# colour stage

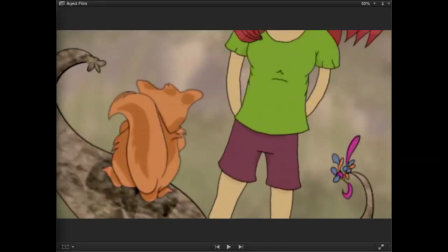[12:18]
If we were gonna age it and put like a fake film look on it,
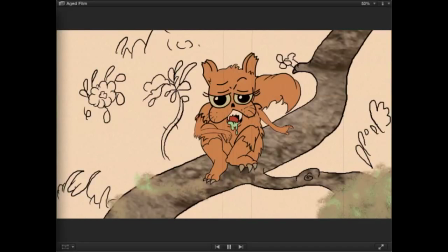[12:26]
could look like this. Make it look like it's from like the 1970s or 60s or something like that.
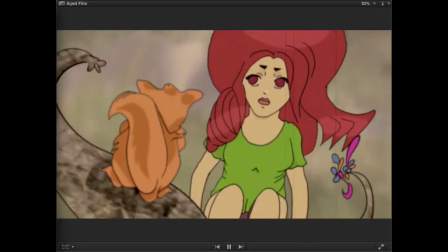[12:35]
It's damaged, it's old, has some texture to it, but
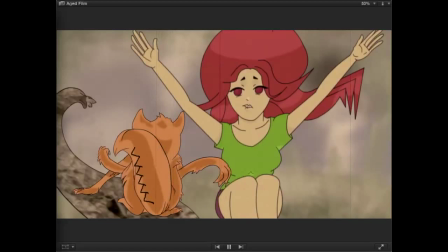[12:46]
it still looks a little vintage.
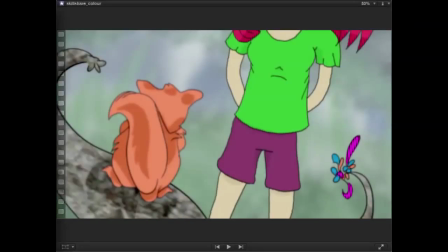You can make it truly black and white.
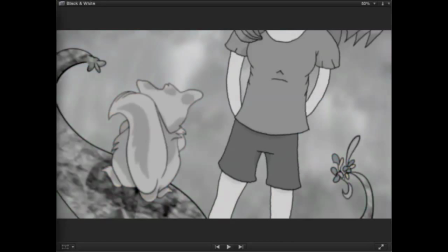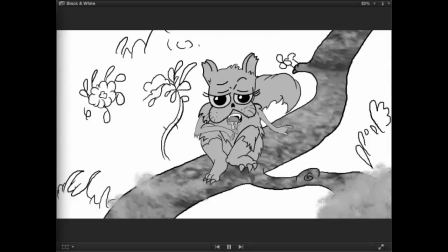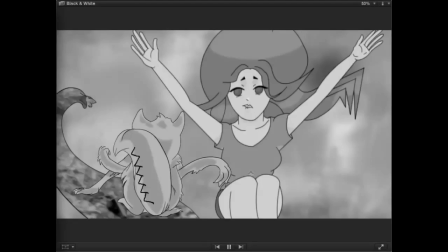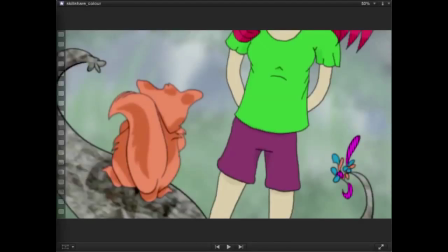[13:13]
If you do like a bleach bypass on it,
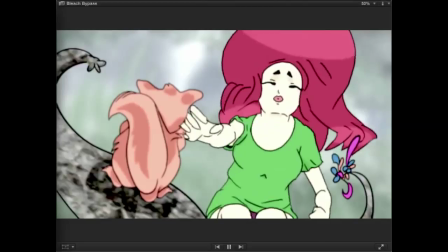[13:19]
it kind of desaturates the colors,
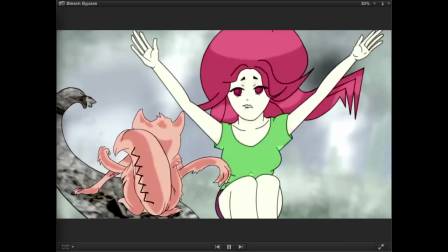[13:26]
gives it its own look and feel.
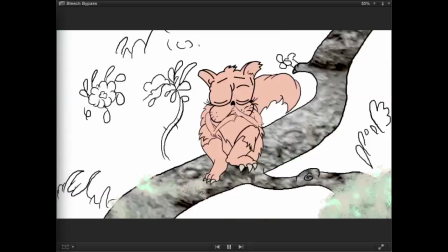[13:30]
Looks a little filmic, maybe like a late 70s, early 80s type of look.
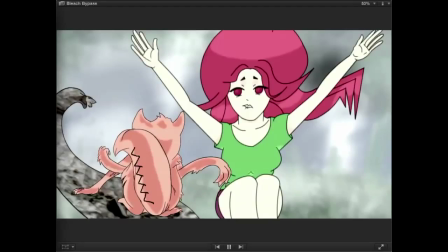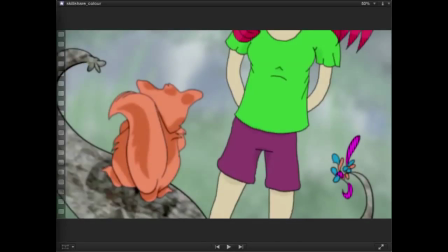You can give it an overall cast.
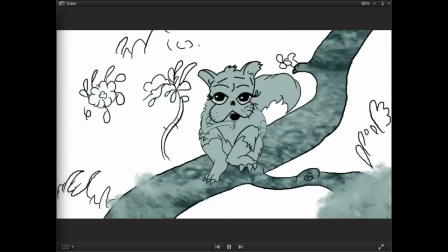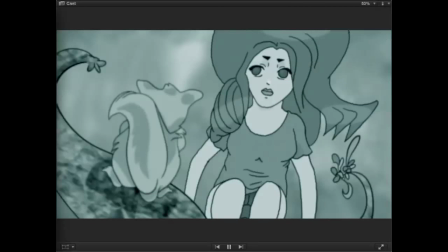[14:02]
Once again, it looks like an old black and white uh, anime from like the late 60s or
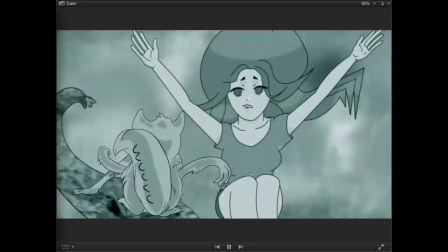[14:12]
50s, 60s, when black and white, I guess, was still around.
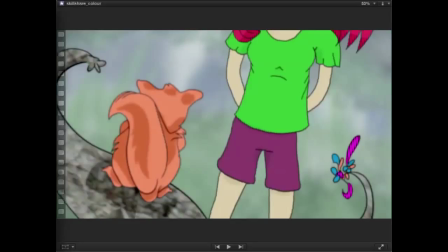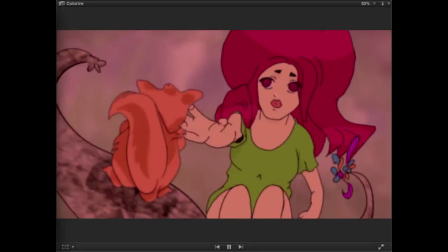[14:27]
Still another different type of color filter.
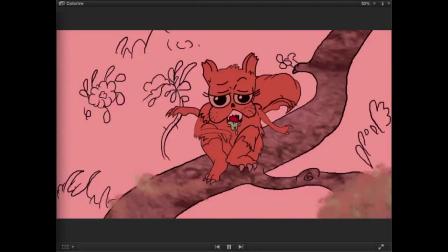[14:31]
Looks like an old Super 8, maybe, type of film.
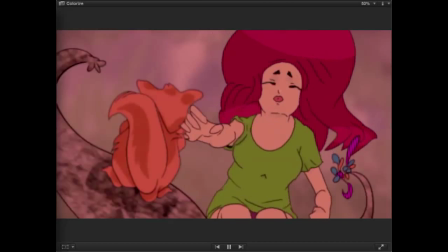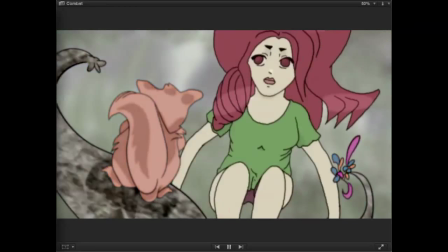[14:46]
If you over contrast everything.
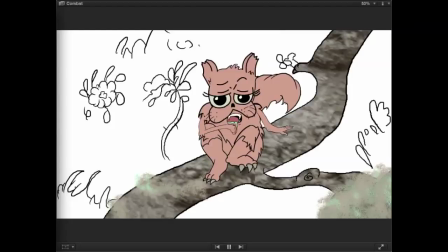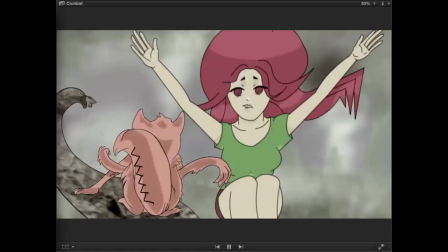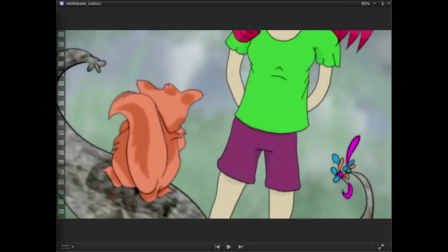[15:01]
If you turn day into night,
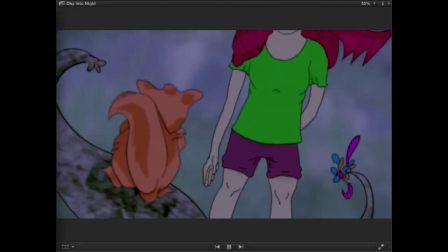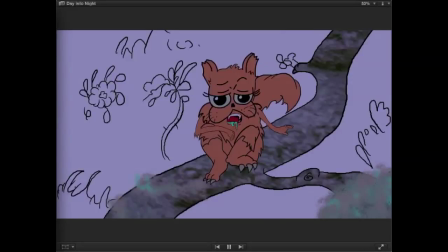[15:10]
So everything's more purpley or bluish.
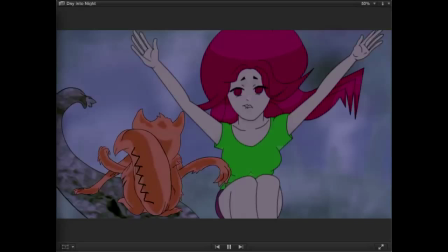[15:17]
Change the time of day with color.
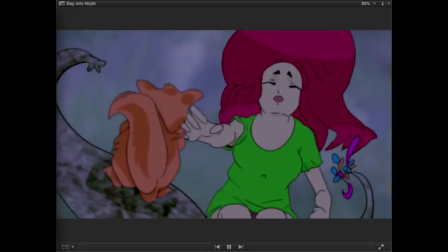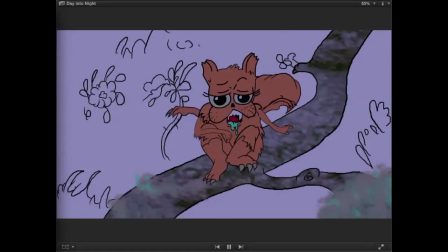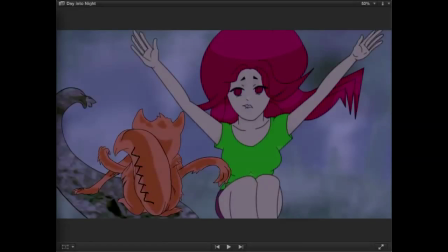[15:29]
As opposed to the night, the day for night, compared to
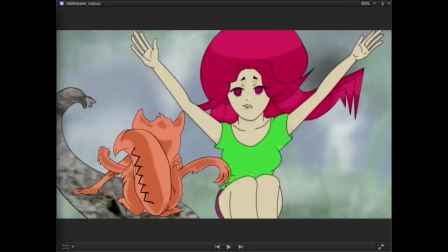[15:40]
the original.
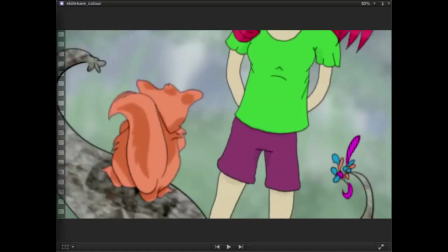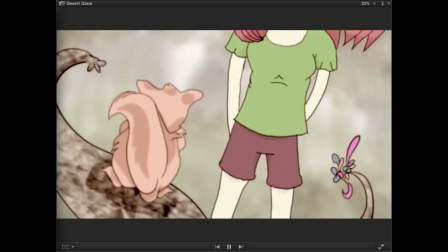[15:50]
You can make your character look like it's in the desert.
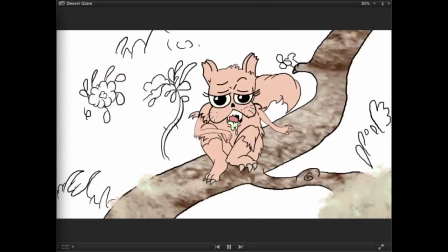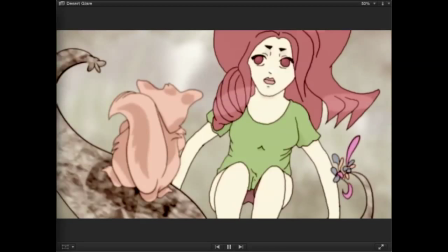[16:01]
It's a weird dusty looking brownish sepia tone.
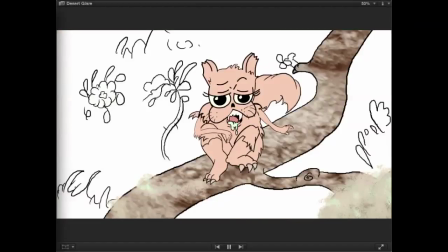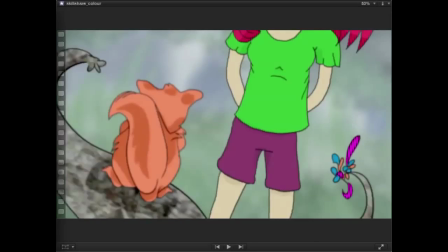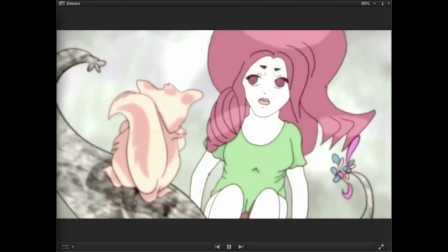[16:18]
You could have it a little blurry, like it's a dream.
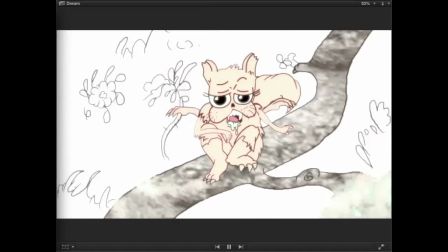[16:24]
All these effects, they're just effects, but they do change the emotion of the cut.
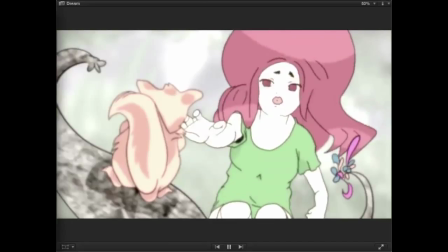[16:31]
And you have to keep that in mind when you go into composite, and also when you're doing your concept design.
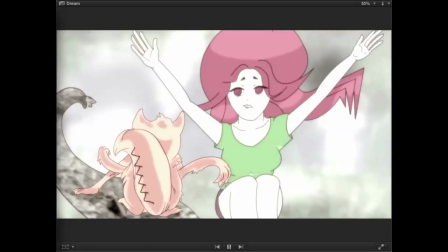[16:38]
You have to keep in mind that colors and filters and
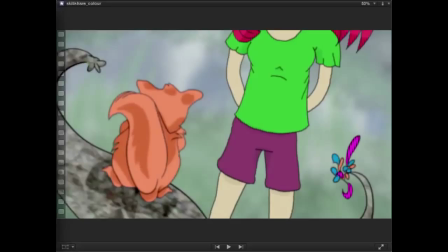[16:47]
anything that's visual will affect how your images are received.
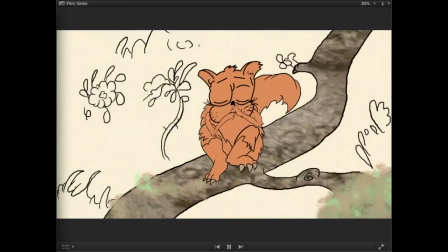[16:56]
If you add noise, gives it a texture, makes it feel a little bit like film.
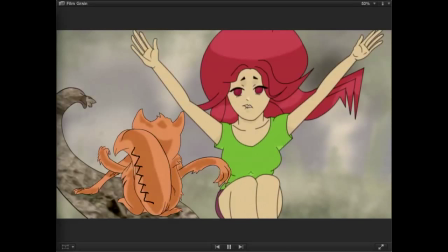[17:06]
It's not as sharp.
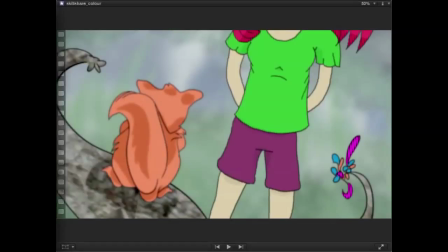So there's a lot that can be done when you're doing color and you're using light and
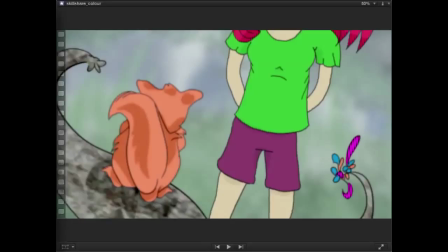[17:26]
you're using light and dark, shadows, as well as highlights.
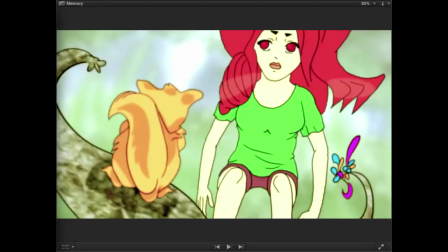[17:37]
Just remember, keep that in mind. Thanks.